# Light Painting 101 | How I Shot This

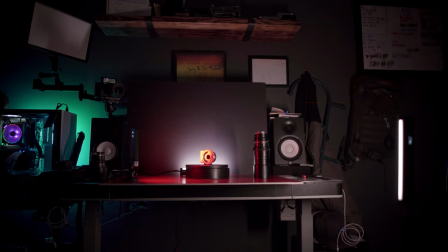[4:01]
Now typically when I do product shoots, I have some sort of overhead lighting that's going on, but because I want this lighting to be super moody and dark, I don't have any overheads. It's all side light and kind of back lighting of what's going on. So that's how this one shot. So there you go guys. like I said this newer CN 160 these Nanlite pavo tubes which I've also done a video on I absolutely love these things I use them all of the time and then the bowling P1 which is the only reason I don't have it is because it's throwing a little red hue on that wall behind me right there I'll link to all these in the description below you guys can check those things out but fairly simple lighting setup but just getting that thing to spin around and kind of see exactly the different details of the product that I'm shooting in and of itself. But the real fun part of this shoot and how I got kind of what I feel is the more dramatic look to these things, really inspired by car commercials in and of themselves, is this technique called light painting. And really light painting is just a fun kind of descriptive way of saying like I'm just moving the light around the source to catch off different curves and contours that exist from that product in and of itself.
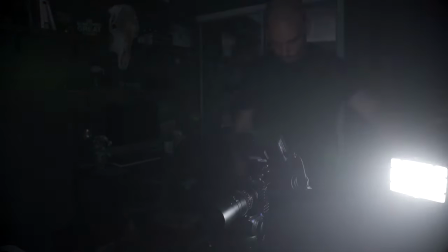[5:15]
So here's a shot of me actually shooting these things and I used either a Pavotube or the CN160 to be able to create that and really I just want to start from a state of complete darkness and then whip the light around in the section that I want to highlight.
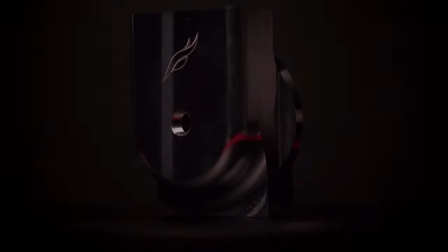[5:32]
Now really the things I wanted to highlight here were not only the contours of the part itself which is machined in-house for that company but also the stamping of their logo as well. Those two things are really what I was trying to time the tabletop to turn around for. And you kind of have to watch a little bit in your monitor, kind of cheat, give yourself a little bit of light, then kill the light all the way backwards and then whip it down right around the time that you want to have the light paint over the subject that you're shooting. Now, the thing that you can kind of play around with is the speed in which you pull the light off of the subject as well. So if I want it to just be a very quick hit, I'll keep a nice fluid, fast motion going down. But a lot of the times what I want to do is kind of sit and let that light hang out a little bit and then whip it down So
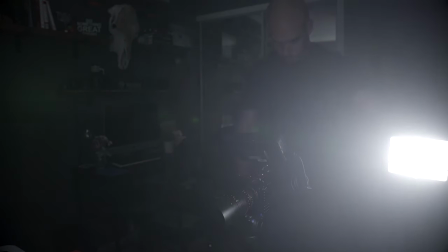[6:18]
you're seeing some of these shots that I'll kind of whip it through Hold the light on the subject and then pull it off just at the last second and the reason that I do that is I mean It's pretty simple. I just kind of want to accentuate and hold on that particular shot for as long as I feel necessary So that's really what I end up doing is just kind of timing the amount of light that I spill onto the subject
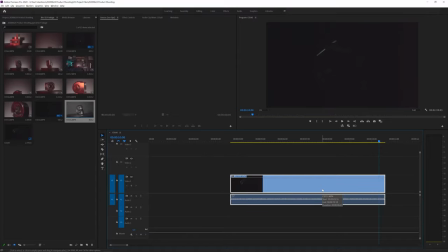[6:41]
and then do that kind of for the desired amount of time. So the last thing you need to do in order to really sell this light leak happens in post. As you can see, as I'm just going through, there's still a ton of light that's spilling into my frame because as you saw, as I was making this thing happen, I don't have a completely dark room.
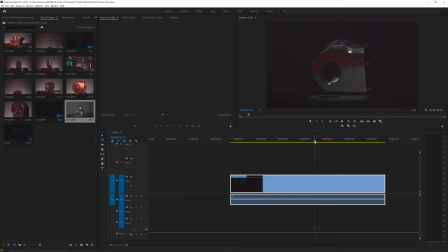[6:59]
You could still kind of see me as I was filling this thing in, but that's an easy problem to fix. You really just can handle it via opacity keyframes. so this is where my light starts to truly spill in where I painted the
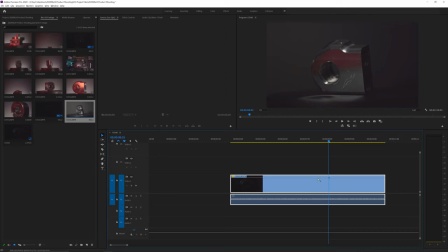[7:12]
light you can see right here I'm gonna add a keyframe here by hitting control or command on a Mac and clicking in and then I'm just gonna drag this all
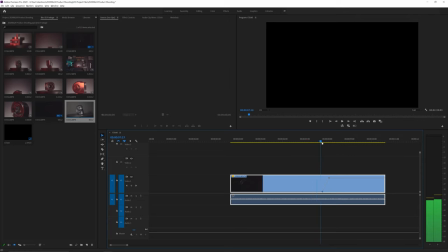[7:20]
the way down drag my opacity all the way down to zero so now you have true black it comes in this way and then when I'm done spilling the light
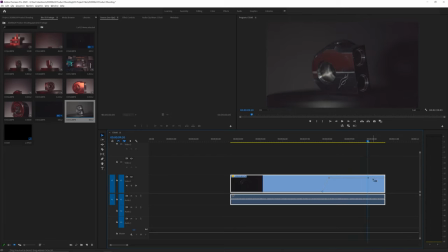[7:28]
in right about here's where I'm going to add two additional keyframes at the end I'm gonna pull the end down to black as well. So if I play it through, I get complete darkness, light spilling in, light coming out, and then I can even get a little more fancy if I zoom in.
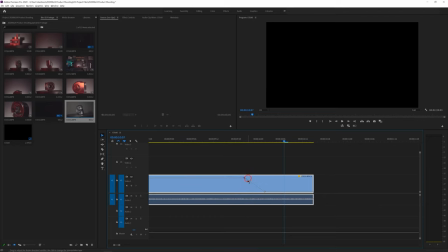[7:46]
I can right click and start to add a bezier handle here and really even further start to customize how fast that light and at what degree that light is going to be cut out and go into black.